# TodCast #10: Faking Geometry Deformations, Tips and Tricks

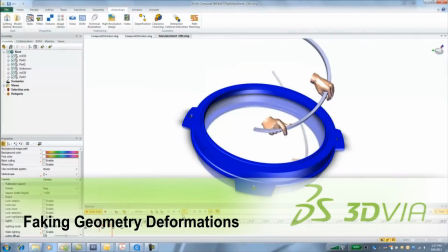7s
Today we're going to look at how you can fake bending or flexing actual geometry in 3D Composer.
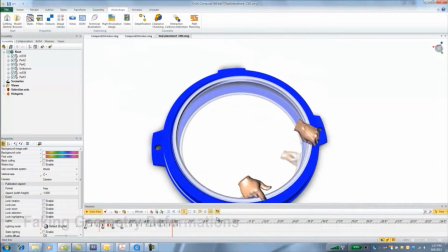12s
In many cases, just a simple cross dissolve between multiple form parts will do the trick.
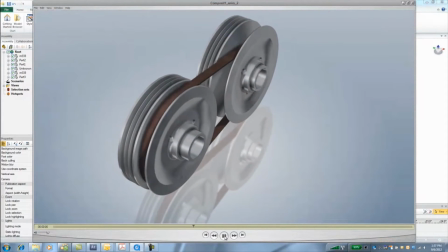17s
This episode will cover a few tips and tricks to help create the illusion of this belt changing shape over time.
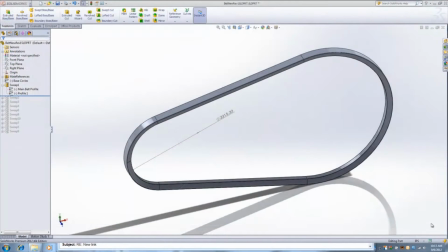24s
I started off with this simple belt in SOLIDWORKS and created multiple sweeps to give me multiple belts that I can cross dissolve.
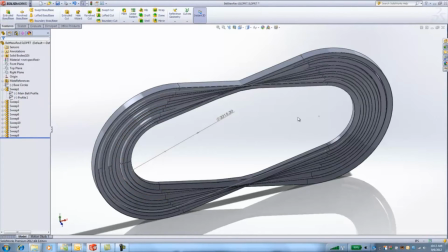31s
For a tip, the more pieces, the smoother the transition. In this case, I used about 10.
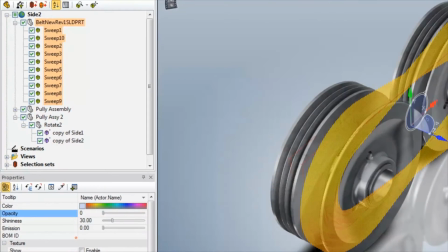37s
Now in Composer, I'm going to turn down the opacity of all the belts,
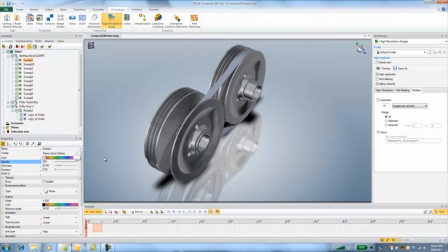41s
then select the first belt and make it 100% opaque at frame 0. Next, I want to move the timeline about half a second and fade the first belt out and fade in the second belt.
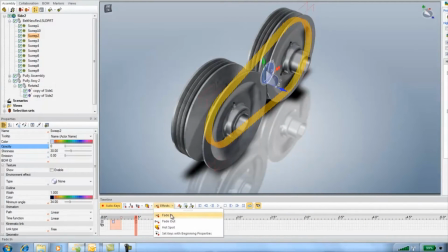Then I'll just repeat the process, moving the timeline half a second at a time until I've got all my cross dissolves.
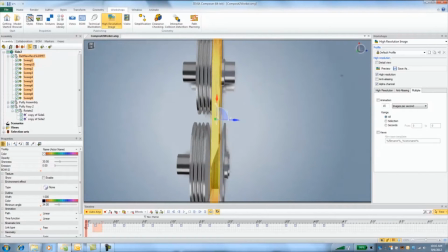68s
When they're all done, I want to add a little trick to help give the illusion of movement on the actual belts.
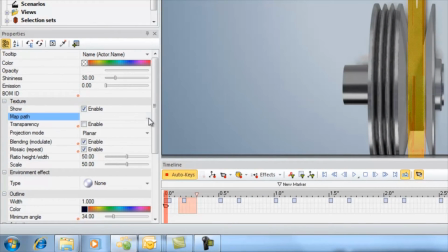75s
I'm going to select all the belts, enable a texture that matches the length and width of the belt in the top.
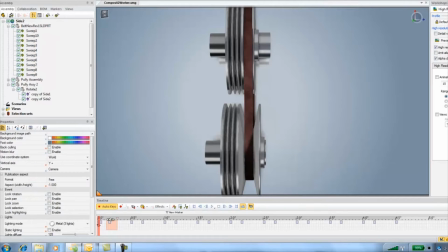82s
Later I'll animate that. Now if I play the animation, we can see a general cross dissolve between the belts.
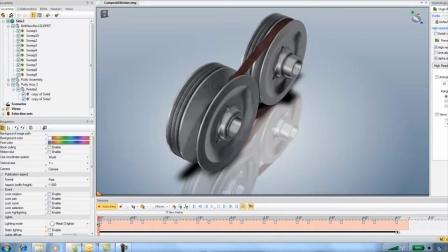94s
Next, I select the whole timeline, scale it back about halfway, which give a little quicker cross dissolve and crossfade. Now I need to animate the pulleys to match the movement of the belts. I just want to animate the first and last position.
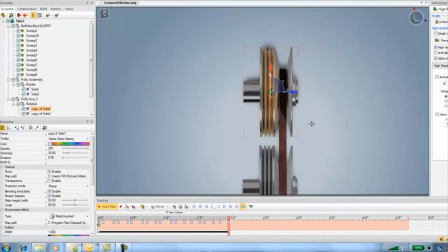111s
The in-between should match up fairly well.
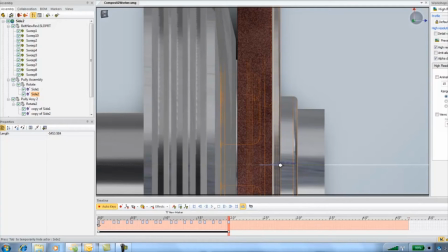114s
I'm just visually aligning the V in the pulley to match the position in the belts in both pulleys.
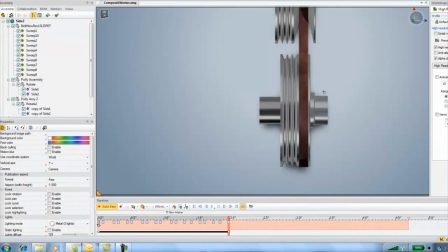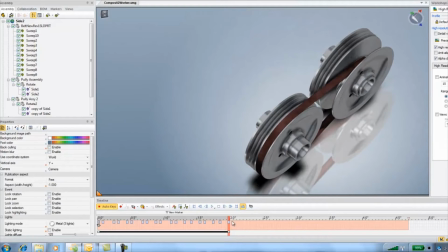Just so I can make this loop nice, I'm going to select all the keys, hold my control key and copy and drag, and then reverse the time in the keyframes.
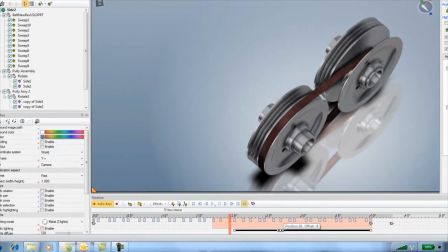145s
Next, I'll animate the rotation of the pulleys.
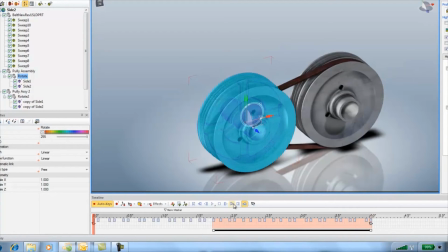148s
I set up assembly groups so I could rotate the whole thing and animate the movement of the parts separately for more flexibility. Here I'm just using minus 1440 degrees, so it spins a few times over 4 seconds.
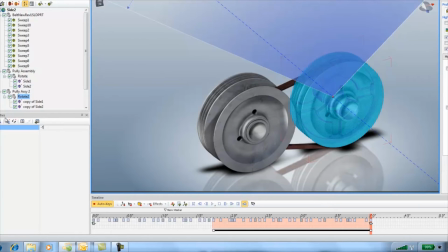161s
The dirty scratch texture helps sell the rotation. It's really hard to see perfect surfaces when they're rotating.
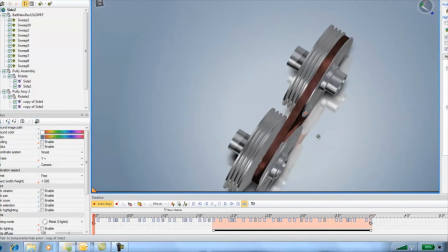173s
Lastly, I'll just animate the texture on the belt so again it looks like the belt is moving over time.
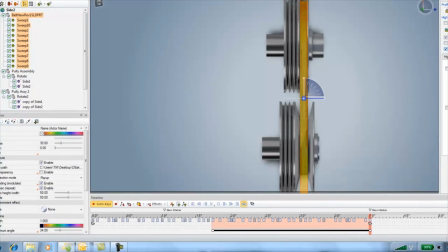179s
I want to go to the last frame in the animation and select all the belts at once, then use the texture translate tool.
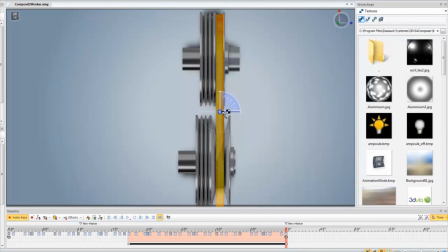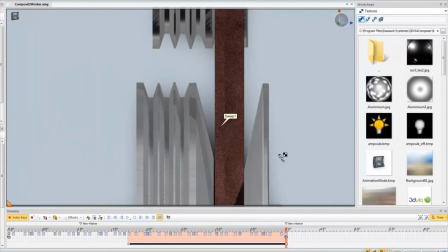192s
You don't have to be exact, you just want to show motion.
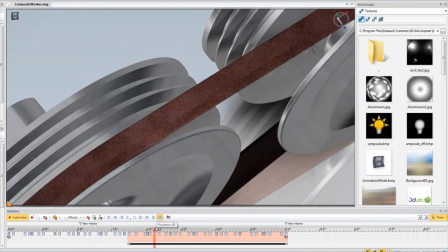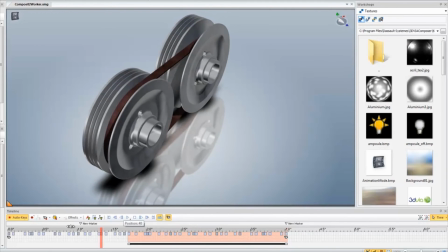201s
Now if you render out these frames, you should see a nice smooth translation.
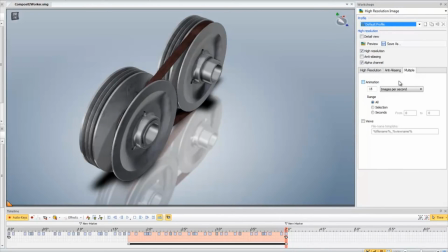207s
Let's render them out so I can show you a couple more tips to help sell the look.
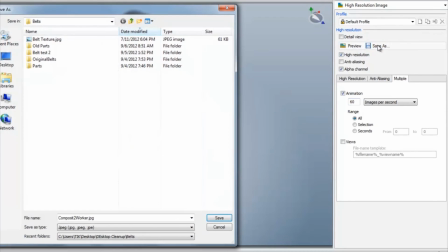211s
First, I'll go to the high resolution panel and save my frames out using 60 images per second to give me even more flexibility in my post-processing.
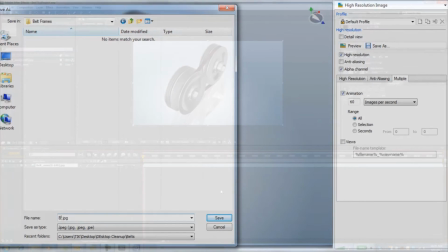220s
I always recommend saving frames versus AVIs if you're going to composite.
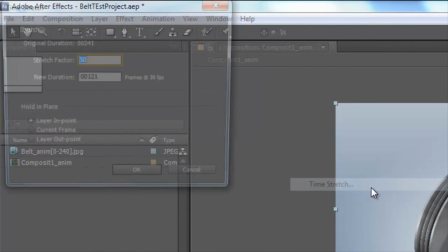225s
Here I'm using Adobe After Effects, then scaling the frames by 50%, then I use frame blending.
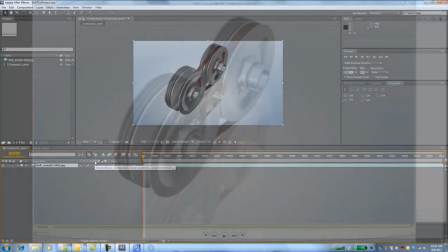233s
Now I can go ahead and save my movie. And now we can see the finished product.
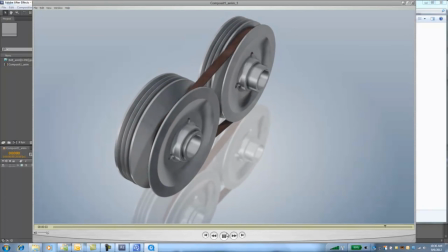238s
In this case, it's a little rough, but sometimes you can get amazing results that you'd never really know the geometry is not deforming. Hope you like today's deformation fakes.